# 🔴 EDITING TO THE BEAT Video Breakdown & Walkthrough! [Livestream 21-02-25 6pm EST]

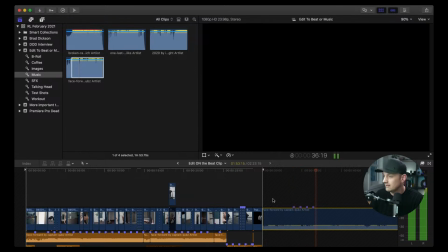Just kind of tap away. So I had my markers, I had the beats placed in by pushing the letter M. And I think it's in Premiere Pro,
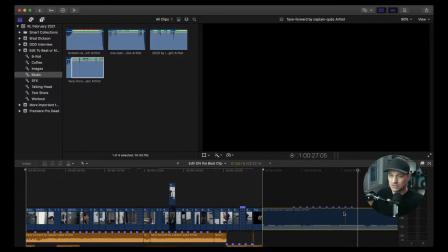it's exactly the same method, where you can get that. There's actually plugins that you can get that will do this for you. But again, because this is a song that had beats with between beats and these off beats and all that kind of stuff, and it just worked out.
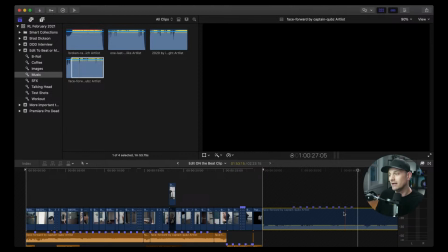Doing manually is fine, especially if you're doing a 30-second spot. Just go in and find the ones you want and finesse it as you go. So yeah, I just went in.
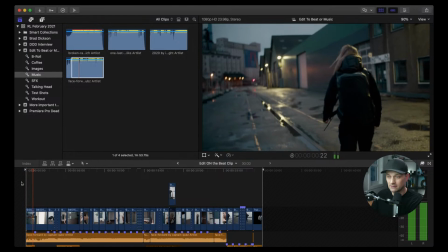The first two edits are literally cut, right?
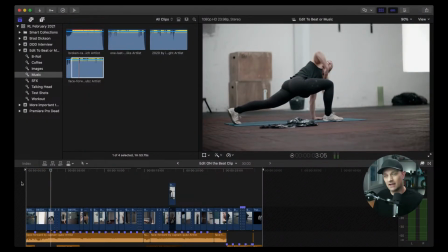And just on those beats. And I think I left it the same for both.
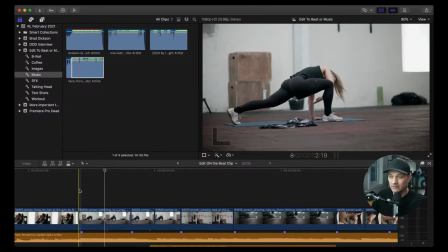And then, oh, there, and you'll notice that I have
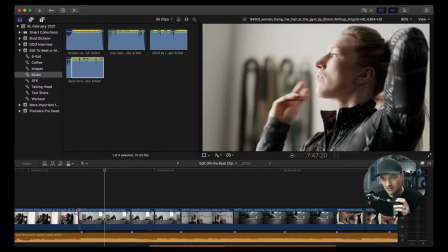the edit almost like a frame before the beat. Now, you can do it one of two ways. You can do it right on the beat or a frame before.
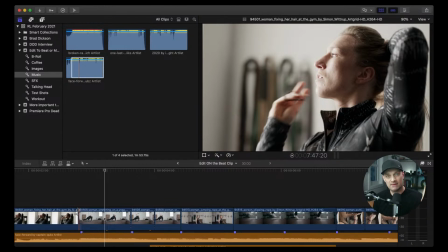And that's because as you're listening to it, that frame edit takes it's a momentary split second for your brain to register that there was a change.
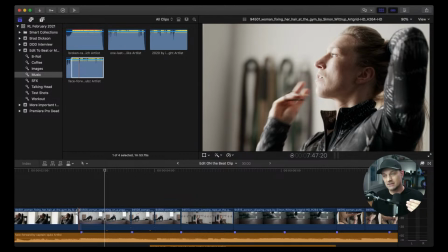Now, it's actually funny because light travels faster than sound, but because the light coming from the screen takes almost the same amount of time to get to your eyes as the sound from your earphones or from
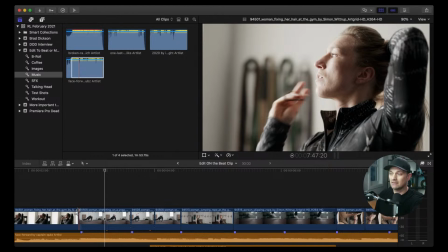like if you're wearing earphones, that by the time your brain processes sound faster, so by the time all that connects, you're going to have that little bit of delay. So if you have the edit right on the edit, your brain is going to feel it's off a little bit.
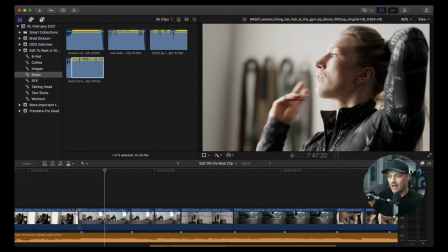It's one of those 1 or 2 frames that make it feel like it's on the edit. Test it out for yourselves, like when you guys have have a chance,
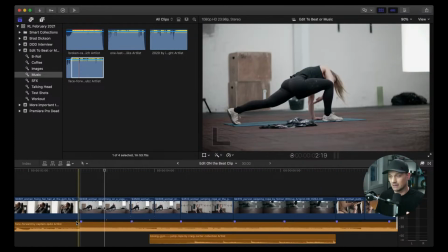and see what it's like, because it's an interesting thing, and understanding how the brain works and how the eyes and ears and all that connect and what travels faster. Doing that one little frame before can make things feel like they're synced up a little bit better.
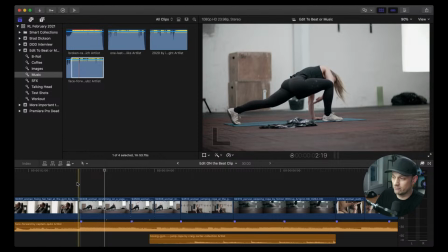There's your bonus tip for today. One of many, hopefully. So again, just kind of went through and looked for those edits,
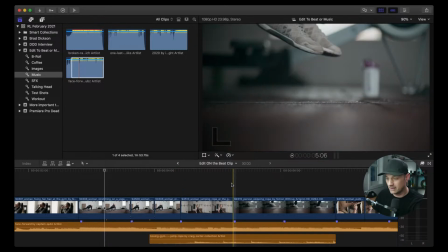those beats, those hits, and just did the standard thing, that YouTube tutorial that everyone has seen. If you haven't seen it, it's literally just there's a marker, put a beat or put an edit,
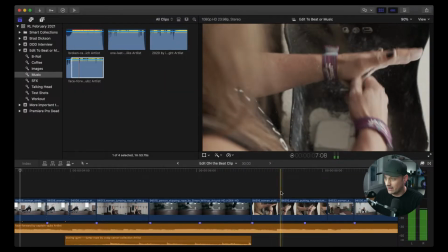and just kind of go through, and then in between you have these other moments, and you find those as well.
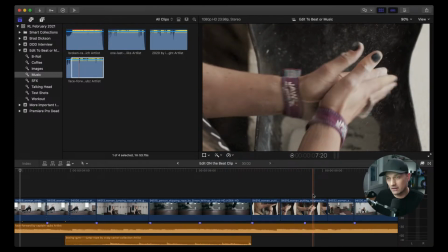You don't have to do it on every single beat, but
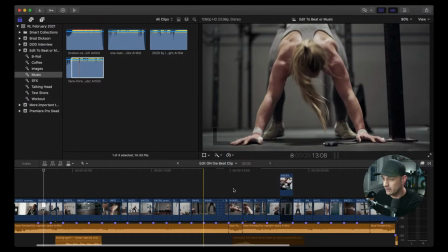and then to spice it up even a little more, I did this kind of thing, where
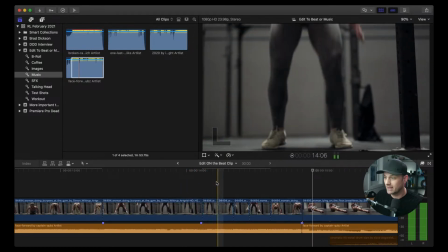that really quick punch in, but again on those beats, on the dot dot dot.
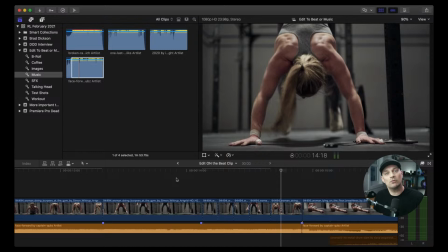Again, it's adding visual excitement to footage, and this technique, as I said in the video, works really, really well when you're working with static footage, when you're working on footage that is innately not that exciting. So gear review stuff, small products where the camera's just doing a slight move, and like there's nothing happening in the shot except for the camera move. And that's why, if you've seen a lot of my videos on my channel, when I do the behind the scenes sorry, I thought you noticed there was one frame that was after the beat. That was a mistake. But yeah, so what was I saying? So it comes down to, when I'm filming those kind of product review shots, that's why I like to do the focus rack, because I know I'm going to use that as an edit point from a far shot to out of focus to in focus, or going from something that is in focus to something that is, something that's going out of focus to something that's in focus. And if you go back and you actually see those little moments, or I'll do the transition, and the hit will happen on the transition, like when I go from a darker area to a lighter area, or I'll use the camera swish or pan. Sven, hello. Good to see you as well. Wait, no, that's artorT.tv. Hello. It's midnight here, but the sound is okay. Thank you. Hello, hello. So yeah, when you had, I wanted to choose footage like this that had a lot of motion, that had a lot of big movements, that had those hits, that had her jumping, the running, just a lot of excitement, to show that adding the edits on the beat actually takes away from the power of the experience. And because there's no moment that actually hits on a good beat. Like it, here, I'll show you one moment where, like even this moment right here where she walks in, like I wanted to have her walk in, because that felt like a better moment than trying to have her in already and just doing that breath. Because like it goes by so fast between the two shots that it doesn't do anything. It doesn't work. So instead, as she's about to do that big breath out, which I think is a great moment, an emotional moment for this character to. I'm not even showing you what I'm showing.
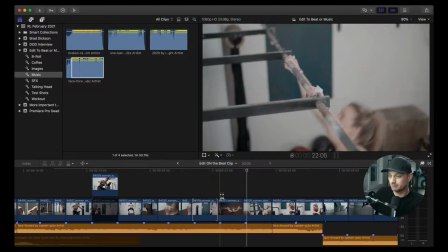Maybe I gotta learn my stuff. Here we go. Let's do that again. Here we go. let's talk about this again.
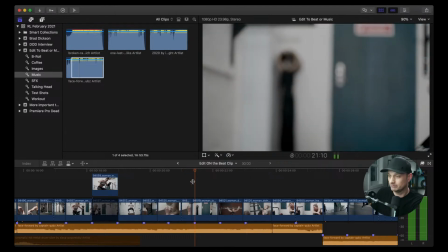So this moment right here. Oh. So where she walks in and she does that.
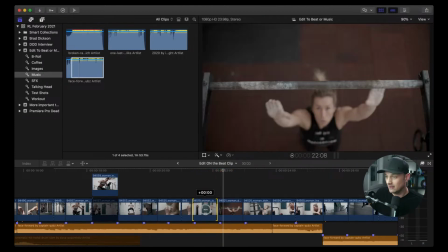So I love this little moment
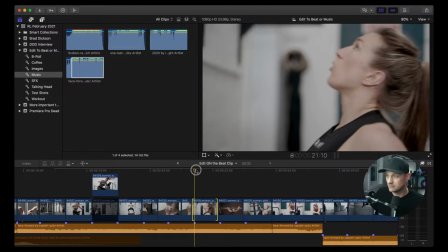where she walks in and she's exhausted and she wants to, and she takes a deep breath, this whew, right? So just walking into it. But like, because we cut in too fast, to the shot, it loses the emotional moment for it.
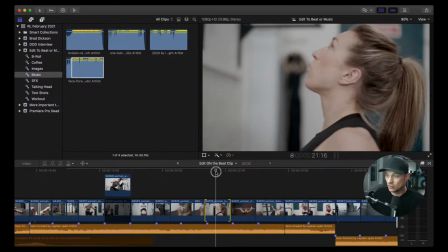It loses the power of her knowing what is coming next. And because we lose that whole, oh, she's prepping for something, that moment is lost building up to she's going to do more workout, but what is it?
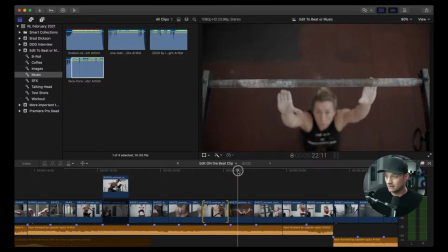And the next one is this. And again, because I'm editing on the beat,
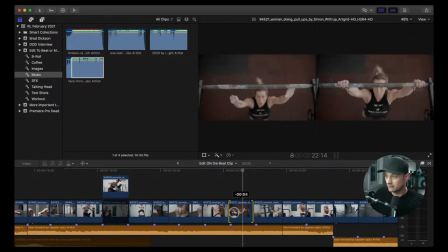like I had to move her catching the bar in between two beats.
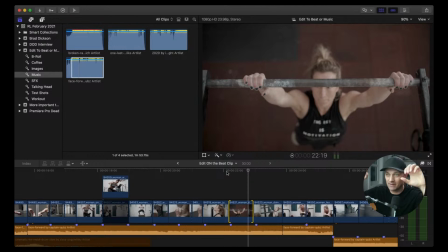So an actual moment where she grabs onto something and has a nice impact hit, just gone. Like those moments are gone. And it just,
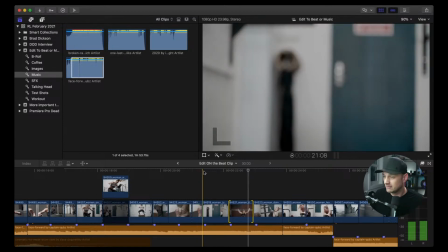let me just move this back. So again, it's just having those little moments where it's like, I wanted to see her take that breath.
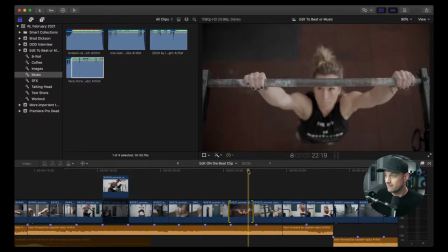I wanted to see her, you know, catch that. But because there's no accentuation, there's no moment to sync up to, it just becomes its own moment in kind of dead air. You see it, it's there, it's a nice moment, but it doesn't have the impact that it should have.